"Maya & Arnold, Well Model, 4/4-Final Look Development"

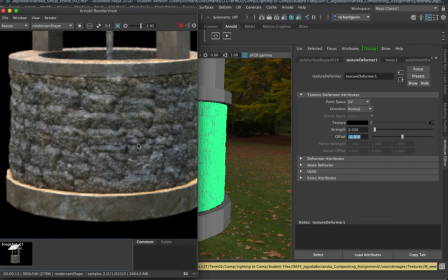And also you'll start to get lots of interpenetration when the points start to go through each other. So we're going to need to balance all of those things off. Now, that takes a little bit of time to tweak all of those values.
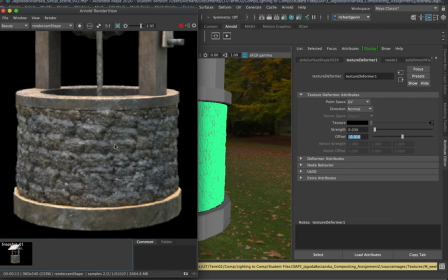So I'm not going to go through all of those steps. I need to pull down the texture deformer a little bit and pull down the displacement just a little bit as well,
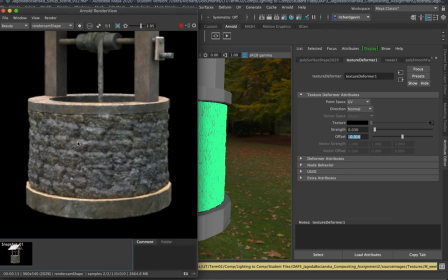and then push back up the normal map to balance all of those things out. Now that's this area here starting to be dealt with.
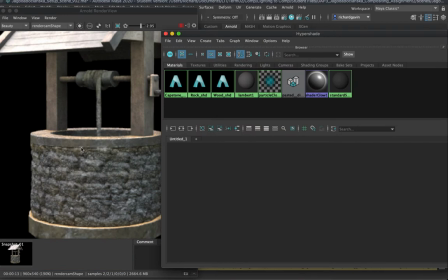I need to start looking at the other areas. Now the next step I need to go through is to go and balance up all the other shaders. And I duplicated the original shader out a few times and applied it to everything else. So I need to go and balance all those up. There won't be quite as much work in balancing out the rest of the shaders as there was in this area down here.
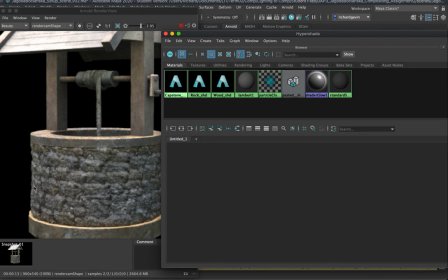So I'm not going to go through each shader step by step. I'm going to go off now and balance up all of those shaders, and I'll come back to you when they've all been balanced out a little bit, and we can quickly touch on some of the steps that I went through.
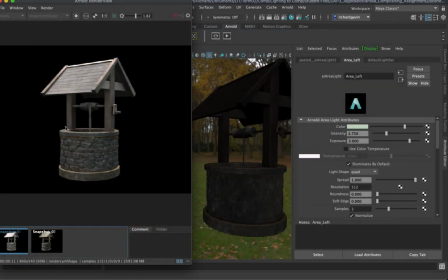So we're back, and I have gone through and adjusted the shaders for each part of the well. So I moved from something like this to something like this.
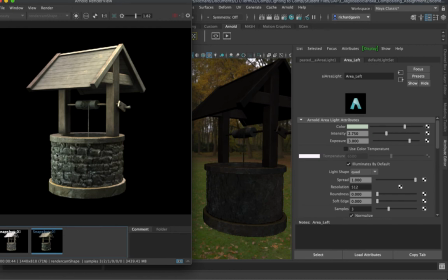So I balanced up the displacement because I had used the texture deformer to push out these shapes. So I softened everything off there, brought back in the normal map just a little bit on this area. And then I moved the lights around just a little bit to try and pick up some of the highlights.
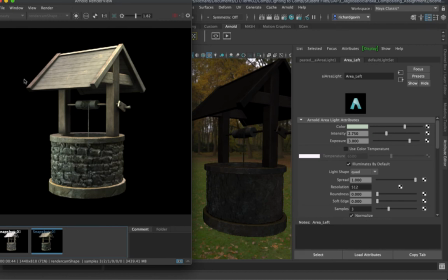So I moved the lights to be higher up and angled down about 45 degrees. I increased the strength of the area light on this side to try and pick up a little bit of rim lighting to pick up some of the higher frequency detailing in and around here. Onto these vertical and horizontal beams,
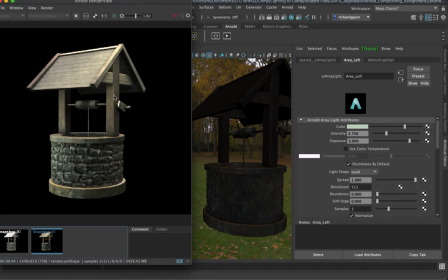I added a little bit of a displacement map with some noise in one direction to get a little bit of grain going on the wood going up vertically, and then I just duplicated that and changed the direction so it was going across horizontally. I moved this handle just to break the silhouette a little bit more, just to create a little bit more visual interest.
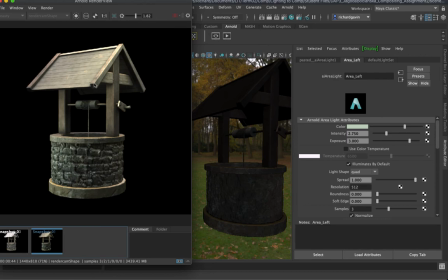And I softened the edge loops on the corners just here.
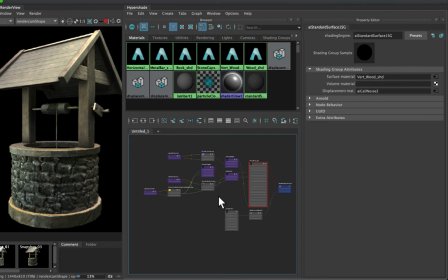So I'm not going to go through all of the shader tweaks that I did. As you would expect for some look dev, there was quite a bit of tweaking to get it to exactly where I would want. But I am going to just touch very briefly on what I did for this vertical piece of wood here.
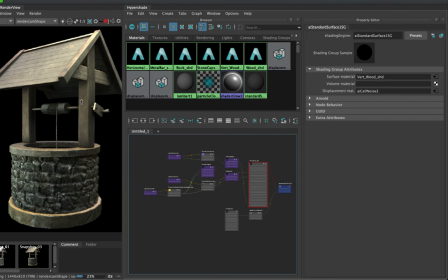I adjusted the model to soften off the edges so I get a little bit more of a beveled edge. And that makes it feel like a bit more of a softer material than the rock down here, where I kept the edge just a little bit sharper.
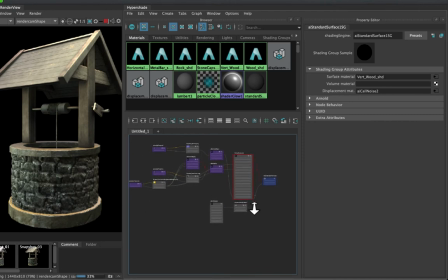On the material itself, I did similar to the rock down below. I added some displacement to it to give a little bit of visual interest.
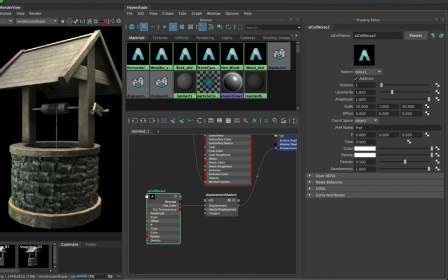In this case, I used an AI cell noise. And what I did was I created a lot of noise running in one direction. And I did that by using the scale value here. So I scaled it up. In fact, I scaled it up to about 200 by 200. And if I wanted to take a look at that cell noise just here on its own, I can always solo it.
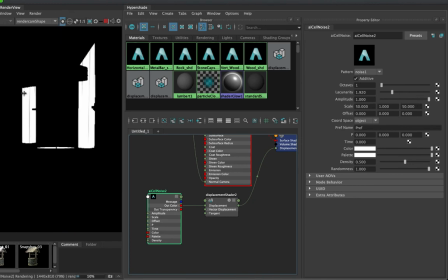And it'll give you an idea. I had these streaks running through it. So it can be a little bit difficult to see until you start to pump it into the displacement. Then you start to pick it up a little bit more. But I did use the soloing feature to get an idea of what was going on.
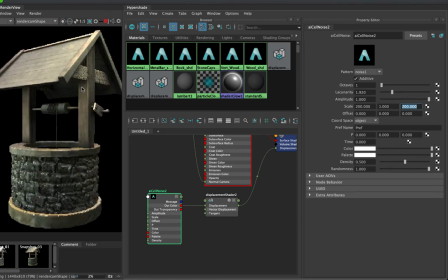And then you can start to see it getting picked up here. It's these black streaks running up along this way. I did a similar thing to the horizontal wood, except I was scaling it in the Y. And that gets me these kind of nice little highlights running along it.
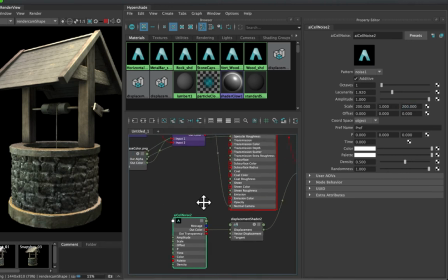The other thing I did that might be of interest in this particular shader was I added the ambient occlusion back in. So in this particular map here, we have occlusion, roughness, and metallic.
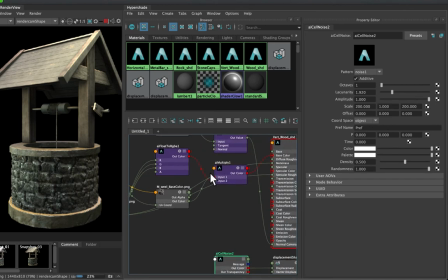And the roughness and metallic are driving the metallic and specular roughness just over here. The ambient occlusion, which is in the R channel, what I did with that is I multiplied it by the base color.
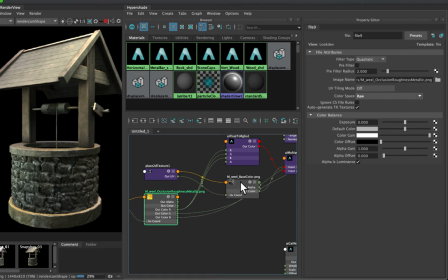Now, the base color is a vector 3.
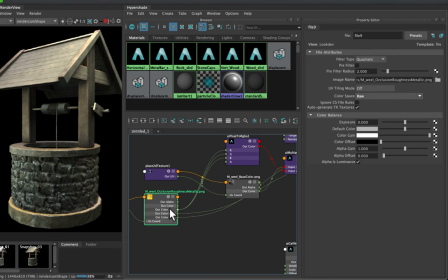It's got an RG and a B value in it. And the ambient occlusion is stored in just the R channel over here. So it's a float. Essentially, it's got one value in it. And this one over here has three values in it. So to be able to effectively multiply one by the other, which is what I want to do,
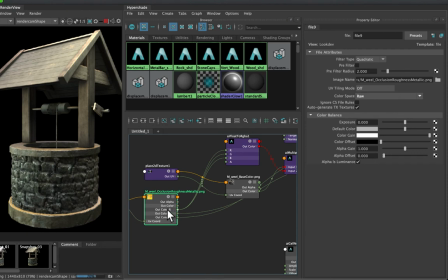I need to turn this float value here into three numbers. And what I did was I took the R channel and I put it into a float RGBA, and I plugged the R into RG and B. So they're exactly the same.
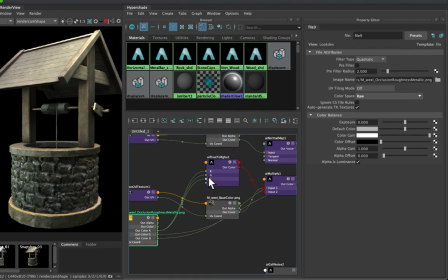It just takes this singular number here and turns it into three numbers, which is what I need when I go to multiply it by the color. So that's all that I did there, and I just used an AI multiply, plugged the base color into one side and the ambient occlusion into the other, and then plugged that directly into the base color.
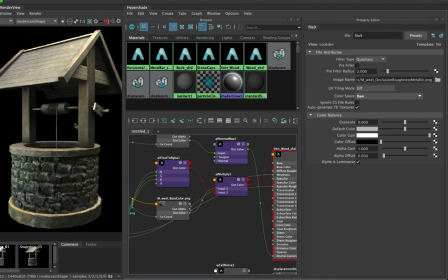And what that got me was some soft shadowing just around here and here, and a little bit of soft shadowing just here as well. And that's really all that was different in terms of these wood shaders.
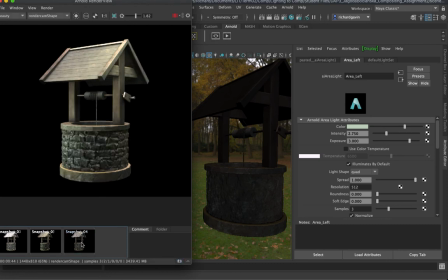So here's the original EXR, and here is the current version. And we can see that the wood doesn't feel quite as sharp anymore, so it's been softened off, catching just some highlights along the edges, which is quite nice.
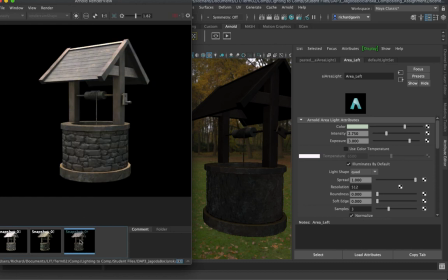The beams here were a little bit flat before, and they have a little bit more detailing now. And then we've got some displacement, which is picking up some of the finer detail just across there. The handle is breaking the silhouette just across there.
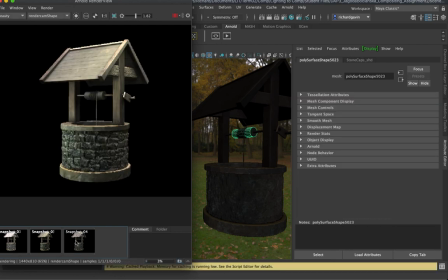I haven't really dealt a huge amount with these areas in here, but we're getting some more detailing happening across the rocks. They were feeling a little bit flat before, a little bit painted on. And now we've got some more detail running across there and a little bit more detail running around these areas here as well.
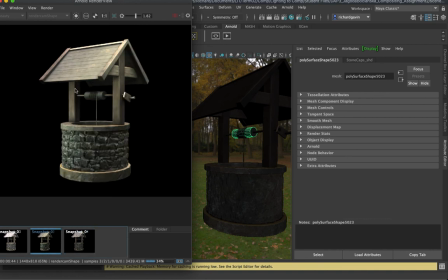And it does take a little bit of time to go through and make all of these subtle changes, but you can start to see that all of these subtle changes over time start to have a fairly large impact on the look of the model.
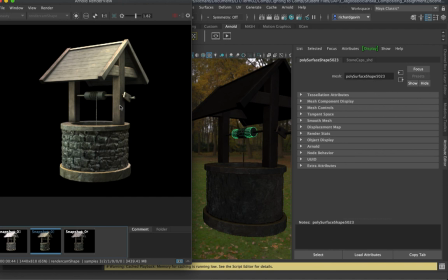Now, keep in mind, this is just one still frame. As the model starts to move around, we'll start to pick up all these little details in terms of the highlights and the way that the highlights look. The last thing I would take a look at doing is changing the focal length on the camera,
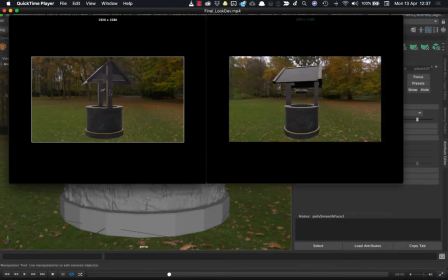just to try and get a little bit more depth into this object. The object is relatively thin, so if we go for a slightly shorter lens, we will get a little bit more depth and we'll start to see some of these areas in here just a little bit more.
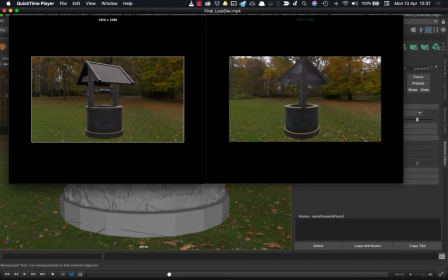Now, we need to be careful that we don't go too far, but we can start to push it back just a little bit.
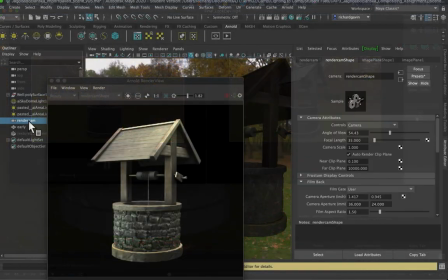So I'm going to select my render camera just over here,
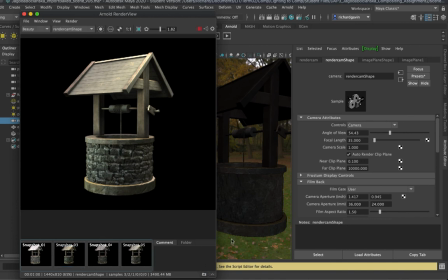and I'll just save a current version of this render, and we might move from a focal length of about 35. Let's go down to somewhere like about 24. And that will push us further out.
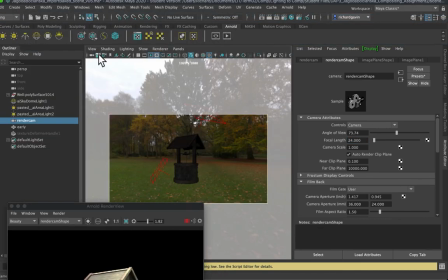I'll need to unlock the camera and push the camera further in. So I need to unlock my camera, and I'm just going to tab a little bit further in.
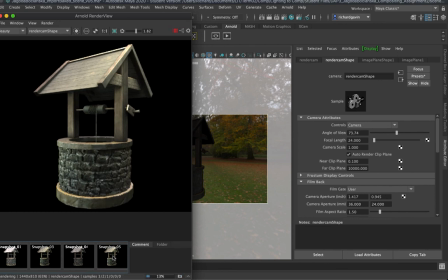So this is what I had previously and this is what I have now. So it just looks a little bit more dramatic. We get a little bit more depth into these areas just under here. It just makes it feel slightly more dynamic overall. So I've taken a look at trying to push the materials a little bit more and push the lighting a little bit more.
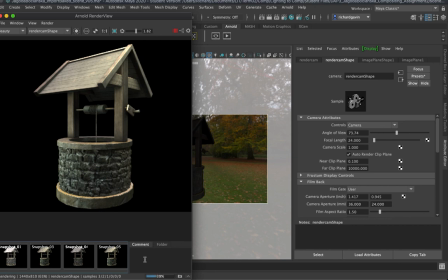I'd still need to go back and try and balance up my new lighting towards my backplate now, but I should get a better response across all of the surfaces that are there. So that's a brief look at how I would go about addressing some of that feedback that I gave out in the first video.